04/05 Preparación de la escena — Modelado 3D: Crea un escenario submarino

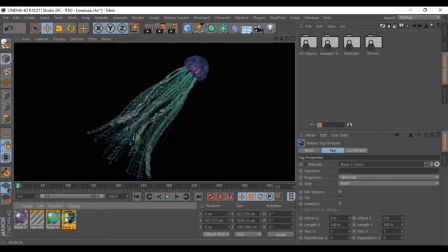vamos a coger ya el material
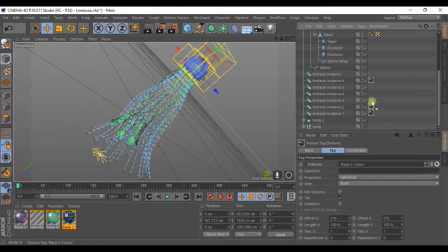y con la tecla control vamos a duplicarlo y ahí lo añadiendo a los diferentes tentáculos y a este de aquí también, vale bien, en este punto vosotros podéis trabajar ya el material por vuestra cuenta,
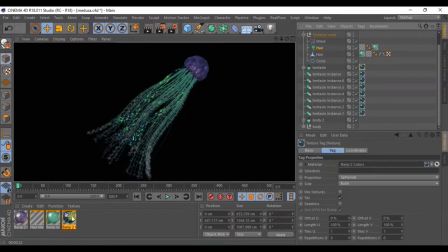poner otros colores como queráis, yo voy a hacer lo mismo y le damos ya al pelo
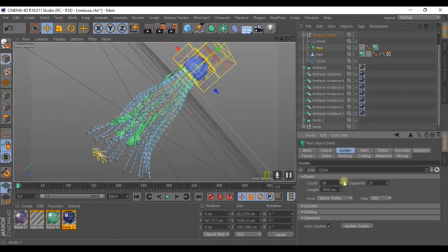porque nos vamos a ir a Guides y vamos a, en la distancia, la vamos a hacer más corta, ¿vale? Queremos que se vean un poco mejor, más cortos estos tentáculos. Si vemos que de todas formas siguen apareciendo muchos, pues volvemos a entrar al pelo
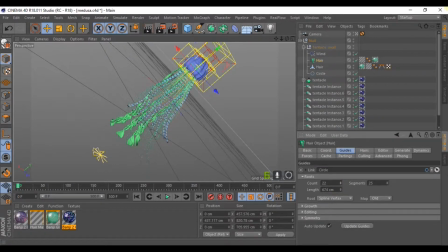y en el contador bajamos esta propiedad a 20.
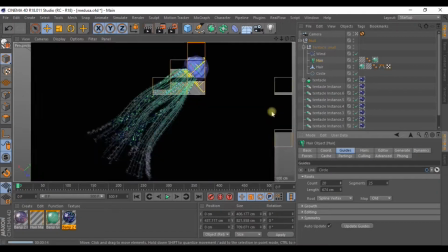Se veían demasiados pelos y se tapa un poco la imagen
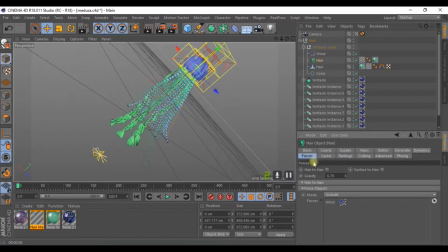Como bien sabemos, además, si vamos a Forces Vemos que hemos puesto el wind asociado, el viento Entonces ahora, si nosotros le damos a Play Obviamente vemos que se mueven los tentáculos De esta forma conseguimos mucho más movimiento a la imagen Y algo más creíble
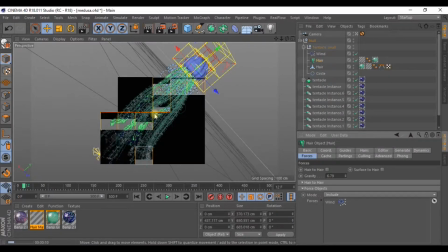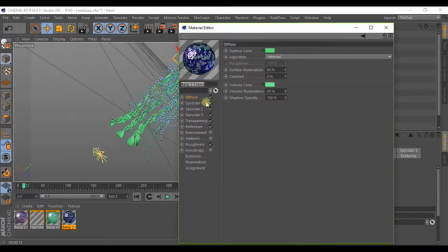Volvemos al material Vamos a Transparencia y estos parámetros aquí, como vais a ir viendo, los voy moviendo un poco de forma aleatoria para conseguir ese efecto translúcido, ¿vale?
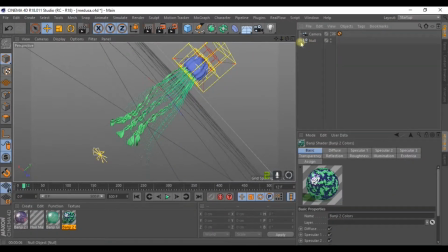En Transparencia. Podéis jugar vosotros también con lo que queráis. Vamos a Luces, Sputlight, salimos de la cámara,
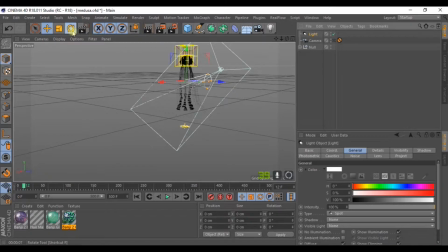seleccionamos la luz y vamos a girarla más o menos hacia que enfoque...
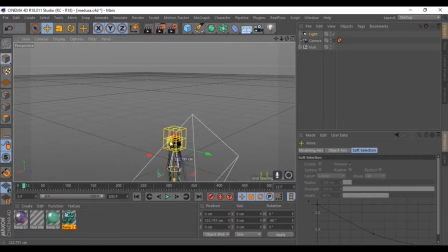de la parte superior hacia abajo, la subimos, hacemos más grande el cono, nos vamos a las propiedades de la luz y aquí vamos a bajar en luz visible, marcamos volumétrico,
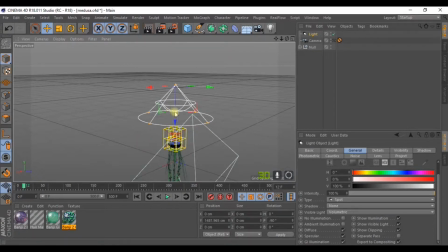ajustamos el ángulo de cono y esto lo hacemos más grande,
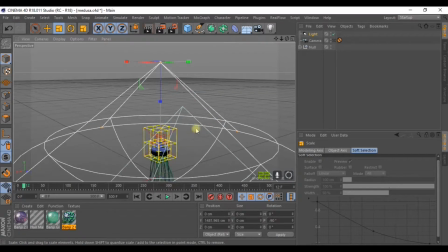todo mucho más grande, tiene que estar todo dentro, el objeto dentro de la luz prácticamente, así como estáis viendo ahora,
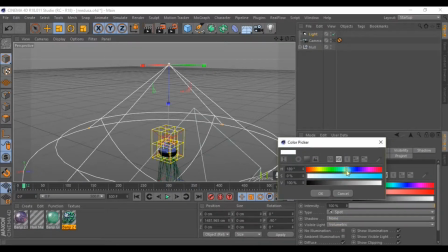vamos a ponerle un color ligeramente azul,
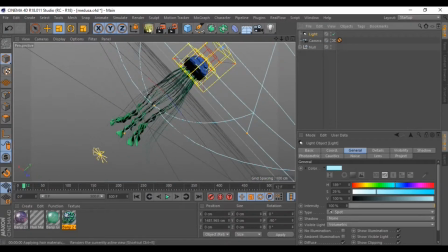nos vamos a la cámara y vamos a ver como queda,
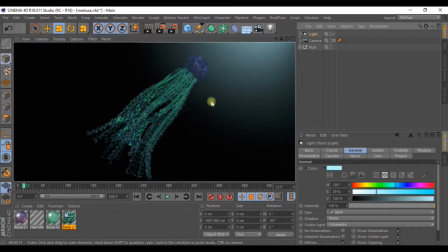ahora si vemos como se genera la imagen podemos percibir como se ilumina ya la escena consiguiendo ese halo de luz,
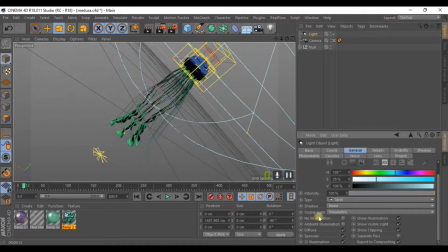Entonces vamos a entrar otra vez a la luz y vamos a marcar esta casilla que no ilumine. Con esto conseguiremos que el fondo se mantenga pero que esa luz no afecte a la medusa.
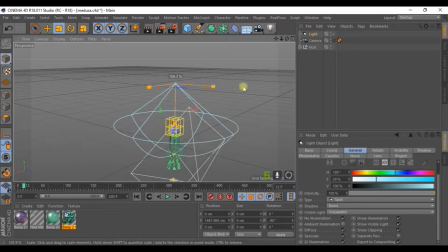Nos salimos de la cámara, vamos a escalar esta luz bastante para que quede todo dentro. Subimos la intensidad también, 136 más o menos. Marcamos Shadow Maps, ¿de acuerdo?
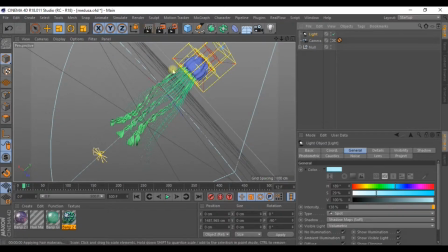Ahora veréis que cambiará bastante la imagen. Nos vamos a la cámara, le damos al botón y
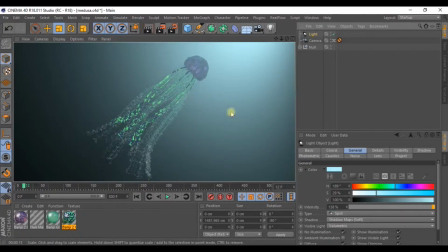fijaos que ya conseguimos un efecto mucho más profundo.
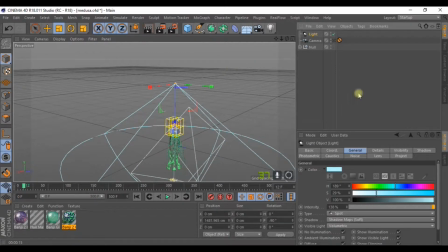Ahora podemos hacer el siguiente paso que os voy a explicar, salimos de la cámara, vamos a crear un disco,
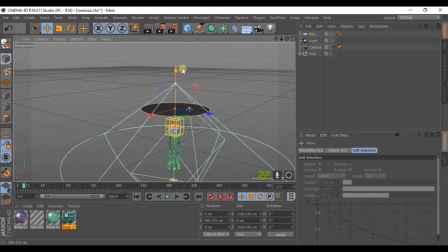lo hacemos más grande y lo movemos a la parte superior, más o menos por aquí.